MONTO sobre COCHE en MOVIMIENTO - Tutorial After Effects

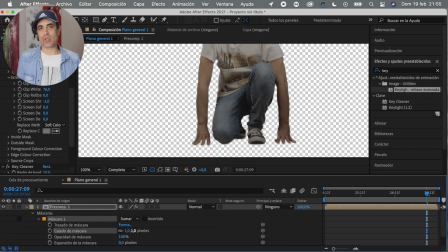(4:17)
Lógicamente le doy un poquito de calado a la máscara y de esta manera yo ya estaría. Ahora lo que tengo que hacer es, con la imagen del fondo,
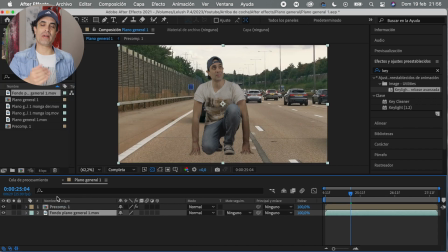(4:25)
es un traqueo, analizar el movimiento del coche que va circulando, donde yo me voy a poner encima, para que de esa manera mi persona, iba a decir, la imagen mía, siga ese movimiento, ¿no?
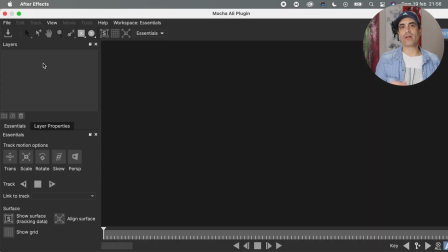(4:34)
Y realmente se ensamble todo muy bien. Voy a animación, tracking body mocha, luego selecciono la lupa para ampliar la imagen y poder trabajar más cómodo a la hora de seleccionar lo que quiero seleccionar.
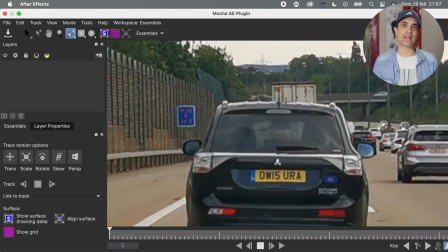(4:42)
Selecciono la pluma para marcar la parte de la imagen que quiero que me analice, ¿no? Activo la perspectiva y le doy al play.
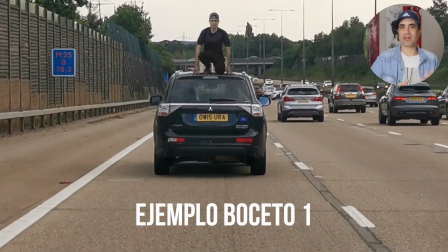(4:48)
Si ves en el ejemplo, no funciona muy bien. Me gustó dejarlo para que veas el procedimiento que yo seguí, o los pasos, mejor dicho, que seguí, para poder conseguir el resultado. Porque hay veces que no te sale la primera y tenés que ir probando distintas cosas hasta que realmente podés plasmar lo que tenés en la cabeza,
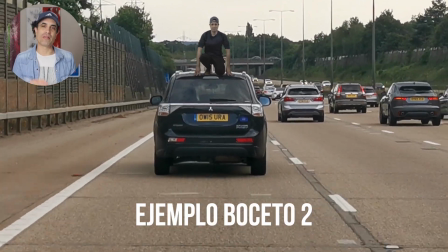(5:01)
¿no? Que es lo importante. Y luego hice una segunda que tampoco me funciona bien del todo. Se mueve un poco, no estoy anclado en el coche, o sea, no da la sensación de que estoy realmente ahí. Entonces vamos al paso siguiente, que ahora te explico bien todo lo que hice para llegar a ese resultado.
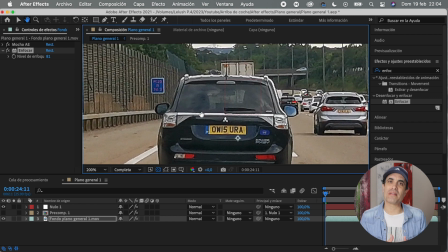(5:15)
A la imagen de fondo le puse el efecto enfocar, de esa manera voy generando mucha más nitidez en la imagen, para favorecerle, digamos, a la hora de que el mocha vaya traqueando la imagen,
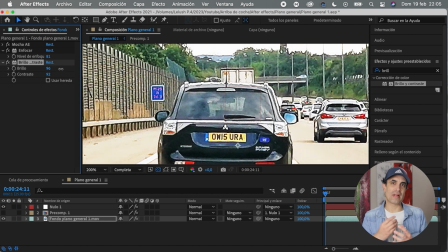(5:24)
¿no? Y también lo que hice fue añadir el efecto brillo y contraste, de esa manera estoy resaltando mucho más las partes blancas, negras, y con la nitidez que le di, vamos a ver si funciona.
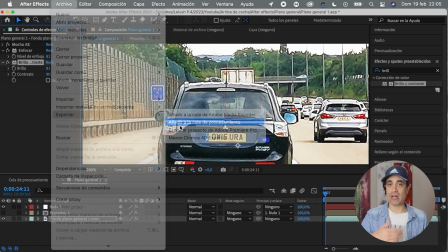(5:32)
Bueno, sí, funcionó, ya te lo dije. Pero bueno, buenísimo. Voy a archivo, exportar, añadir a cola de procesamiento, y lo exporto para de esa manera poder importarlo nuevamente al After Effects,
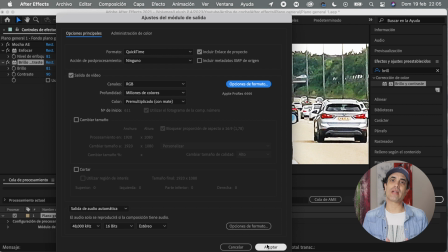(5:41)
y de esa forma poder generar un traqueo que me respete esos efectos.
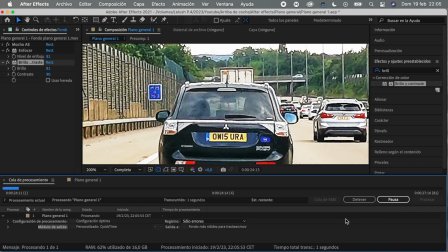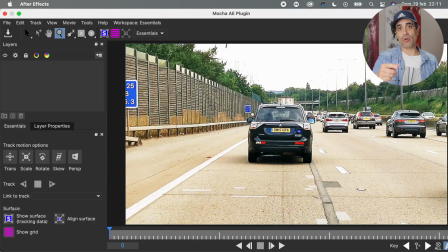(5:50)
Voy a animación, tracking body mocha, amplío para poder trabajar más cómodo, con la pluma selecciono toda la parte que quiero traquear, activo la perspectiva y le doy al play.
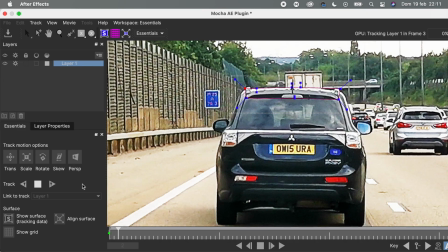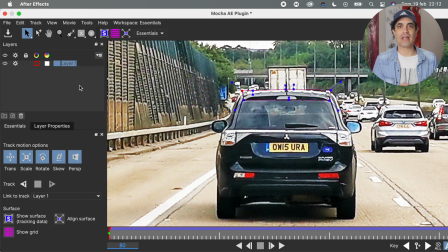(6:07)
Le pongo de nombre Last Traqueo, en realidad, porque como hice algunos antes, para diferenciarlo nada más. Y le doy al botón de la flecha que pone para guardar.
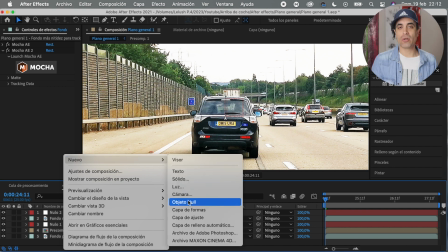(6:18)
Voy a nuevo, creo un objeto nulo y luego en la pista del fondo, en el mocha,
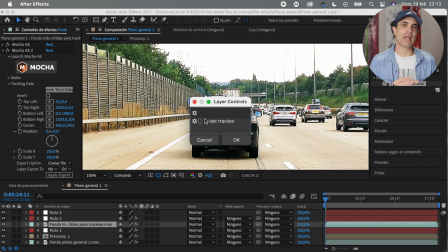(6:22)
lo que hago es seleccionar el archivo donde guardé los datos traqueados, luego elijo Corner Pin, que es el que acepta desenfoque de movimiento,
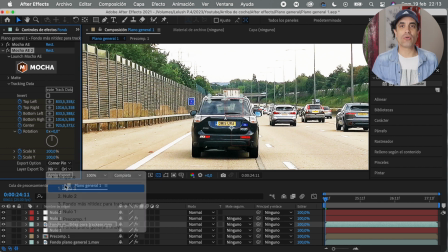(6:29)
y luego selecciono lo que es el nulo, el objeto nulo que acabo de crear, para llevar esos datos del traqueo a ese objeto nulo.
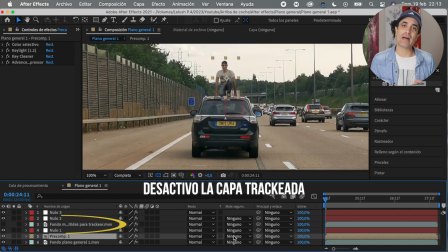(6:34)
Y le damos a aceptar o aplicar. Ahora simplemente es vincular mi capa al movimiento traqueado que tiene el objeto nulo, que le acabamos de pasar recién. Y de esa manera va a seguir ese recorrido que analizó anteriormente.
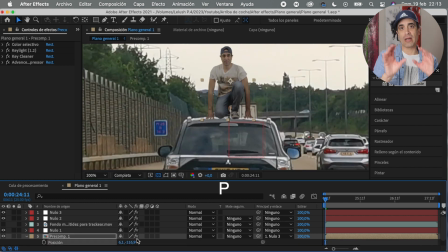(6:46)
Le ajusto un poquito la posición mía para ponerlo realmente donde quiero ponerlo y ya está. Hasta ahora perfecto. Y si ya le das un like y me metes algún comentario o algo ahí, vamos con todo. Así seguimos aprendiendo todos de todos. ¿Le pusiste el like? Ahora sí, ¿no?
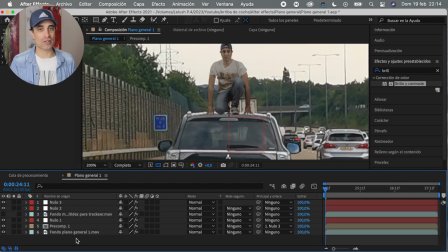(7:05)
Bueno, para generar la sombra, para que se quede mucho más real el efecto, porque todavía le falta un poquito, voy a nuevo y creo un sólido.
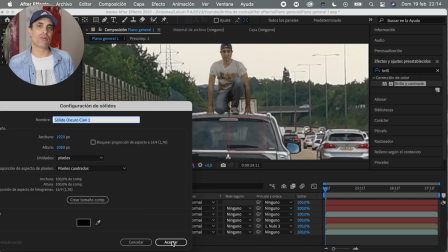(7:11)
Le asigno un color negro, me llevo la capa debajo de la mía, lógicamente, porque la sombra tiene que estar por debajo,
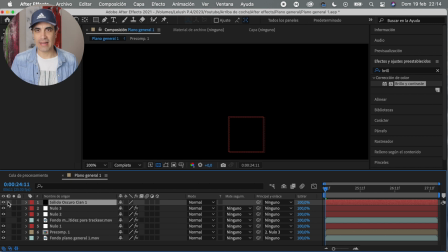(7:17)
y yo normalmente lo que hago es darle el ojito para que no me moleste el sólido a la hora de poder hacer una máscara mirando bien dónde la quiero aplicar.
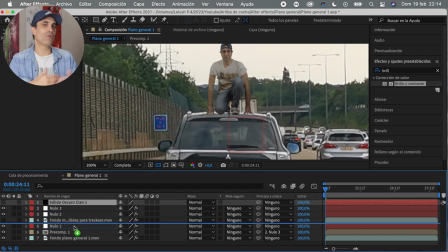(7:24)
Me es más cómodo trabajar así, al final cada uno encuentra su manera y esta es la mía.
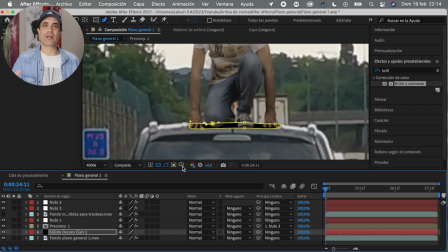(7:28)
Una vez que le aplico la máscara, vuelvo a darle el ojito para ver realmente cómo queda el efecto, le doy calado, como siempre, a la máscara y termino de ajustarla.
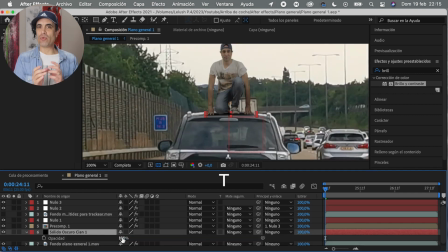(7:35)
Luego simplemente le toco un poquito la opacidad para que no esté al 100% y me doy cuenta de que a la derecha de la imagen, o sea, mi mano izquierda, está un poquito levantada. Entonces ahí necesito reforzar lo que es la sombra para que se una un poquito más, ¿no? A lo que es el techo, ¿no?
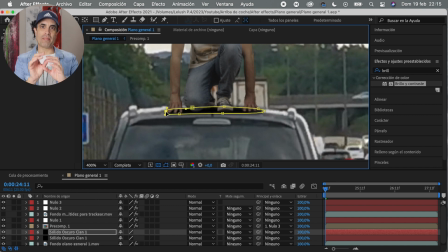(7:48)
Del coche. Para eso duplico la capa de la sombra y simplemente voy a quedarme con la parte de la máscara que me interesa, que es simplemente un círculo para poner debajo de mi mano, y de esa manera, como dije antes, refuerzo un poco lo que es el contacto de mi mano con el techo, que la veo un poquito ahí que no está como la otra mano.
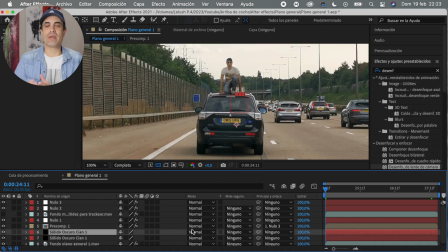(8:02)
Y fundamental vincular las dos capas que acabamos de crear, que son las sombras, a la capa de objeto nulo para que siga el movimiento junto a mí.
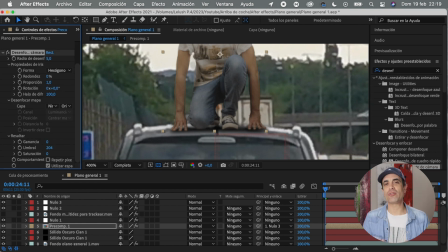(8:13)
A la imagen mía le aplico el efecto desenfoque lente de cámara para que pierda un poquito de nitidez y se ensamble mejor con la imagen que tengo del fondo, para que sea más parecido.
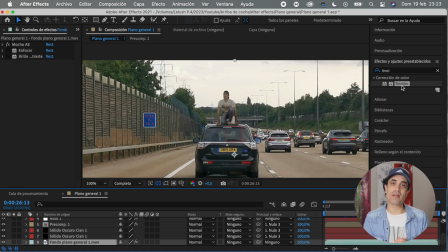(8:21)
Y luego a la imagen del fondo le pongo el efecto de tinción, selecciono el cuentagotas, ¿sí, no?
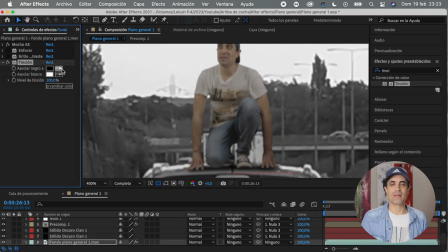(8:26)
Sí.